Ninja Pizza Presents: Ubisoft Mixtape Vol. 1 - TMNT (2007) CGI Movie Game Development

Oh, hi GameStop. My name's Nick Harper. I'm the creative director on Teenage Mutant Ninja Turtles. And today I'm going to give you a talk of behind the scenes of the game. The story is actually based on the movie that's coming out at the same time as the game. Donatello, because of the big stick that he has, he can do all of the long-range moves. Raphael is really like a cockroach and aggressive.
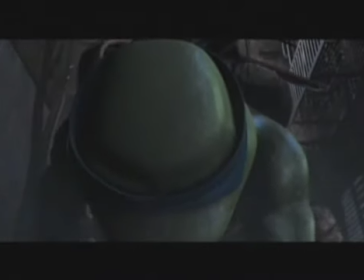Leonardo is much more disciplined and skillful and ninja-like.
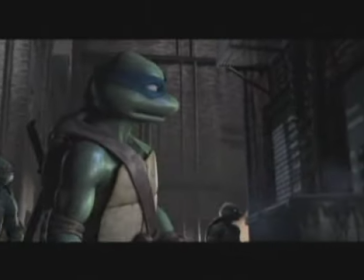Michelangelo is much more kind of a skateboarder kid, so he's really sort of flamboyant like Bruce Lee. You have to build this thing called family bond, which is about being a true ninja. By doing good combos and beating the bad guys up well, I grow my family bond, which makes my other brothers respect me.
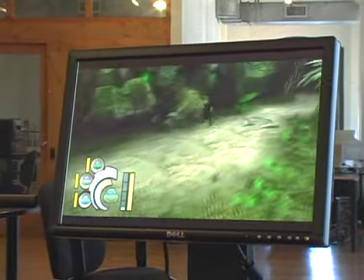The more skillful I am when I do these specific moves, the more family bond I build up.
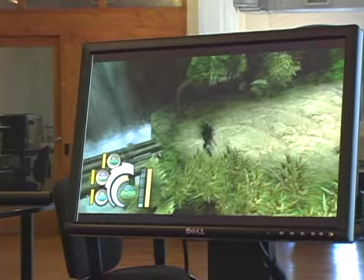And because of that, they're available to tag in and out, and I can do co-op moves with them. The main thing for sure is capturing that feeling of being part of the Ninja Turtle family.
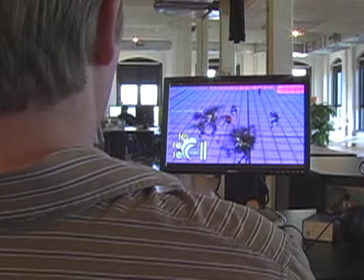We have all these collaborative moves where you work as a team and you can throw your brothers around using collaborative throws and combat.
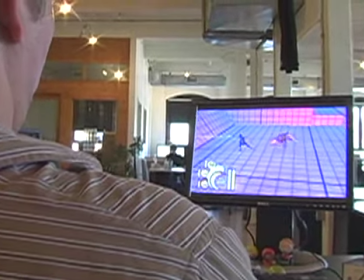And we're really trying to make the player feel that working like that as a team is the way to win the game.
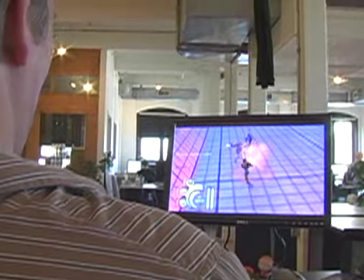In terms of combat, my favorite by far is Michelangelo. The direction we gave for him really was he's this really, really skilled character but kind of lazy like a teenager would be, so naturally he's brilliant at fighting, but he kind of can't be bothered.
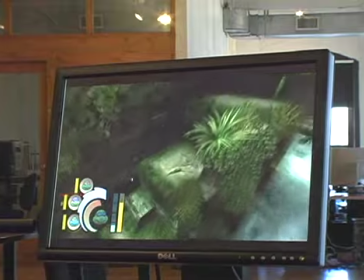He's always showing off, so I think we've really captured that well. I guess my third favourite thing that I would talk about is what we call the flow.
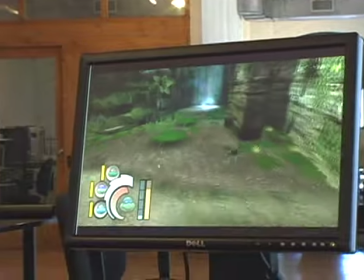It's this rhythm that you get when you're moving. If you're playing like a true ninja,
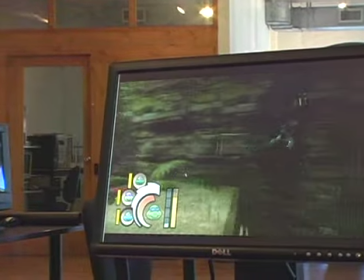you're constantly on the move and you're jumping and leaping and running along walls and sliding and and flipping along poles and all these things, so that's what you need to aim for true ninjas.
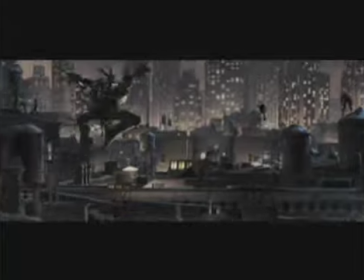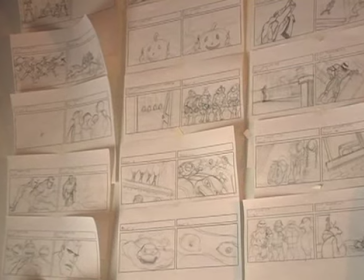Hi GameStop, I'm going to introduce you to Wayne who is an illustrator on the game and he's working on the storyboards for our mission sequencing. Wayne does the storyboards based on the script that our script writers have written.
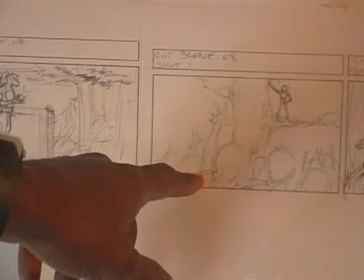This is after Leo saves this village from some banditos and they're cheering like, like, yeah, Leo,
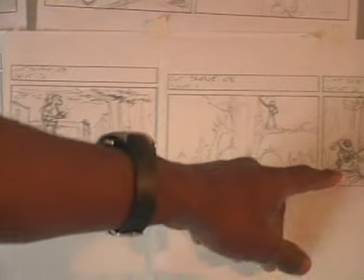you're the ghost of the forest. And this is his dramatic exit.
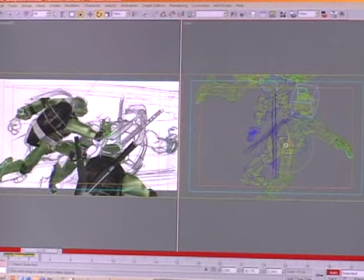And then Stéphane over here will take the sketches and turn it into a much more visually impressive sequence. So if we go and speak with Stéphane, he can show us how that works. I put like in a viewport background the image of a storyboard.
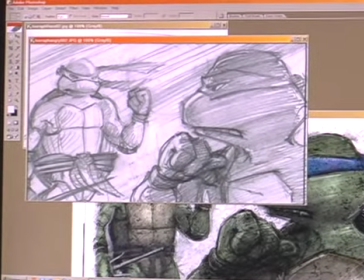Then once the pose is rendered, I take it in. It's a composite of the 3D turtles.
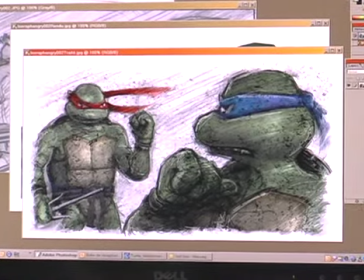Christian wanted to keep the sketchy intention at first that we have.
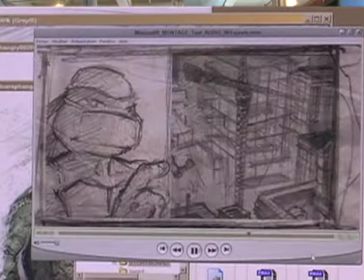And those transitions are sort of keeping that intention of sketchness.
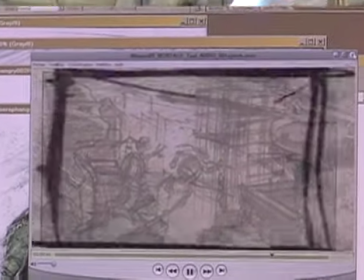So it takes you really from mission one to mission two through this comic book way.
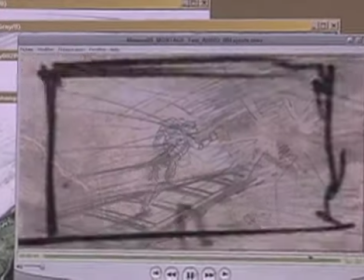And then the last frame is the first frame of the next mission. So it will be pretty seamless. And then when you play it, it'll just feel really cool. Like you're almost playing an interactive comic book.
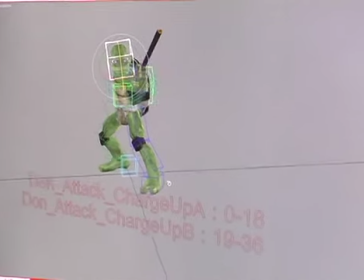This is really how the animators work. They move bones around. It's very, very fine detail movement to create the subtleties, really.
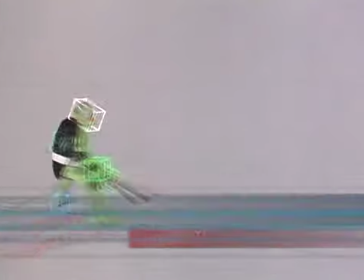They're doing stuff that you never thought would be possible with animation, it's really, really cool. GameStop, this is Jonathan Simard, he is the technical director of animation. Well, I'm working right now on Mike's move. It's not finished yet, but it's getting somewhere, I think.
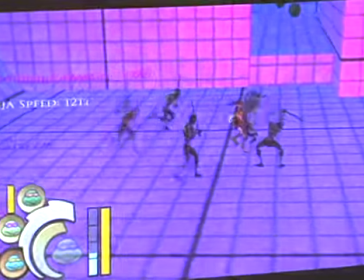Mike is like the over-the-top guy, so he's got the weirder moves.
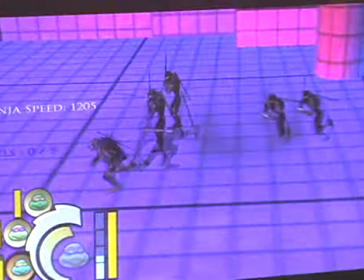And now we have Leonardo. We have a team of animators that have been doing this.
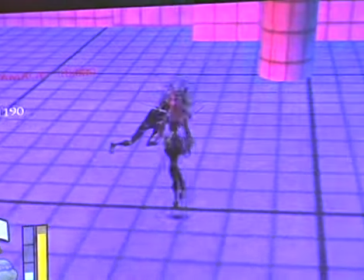I've just been supervising to make sure that everything looks good and works for the gameplay. So, Raph has this move in the game, Righteous Fury. It's kind of the ultimate killer move that he does after he's charged up his rage. He's like... And then the whole screen's gonna kind of white out, like... A nuclear explosion, and then at the end, you kind of see him, he's like... Like that. You know? You get it?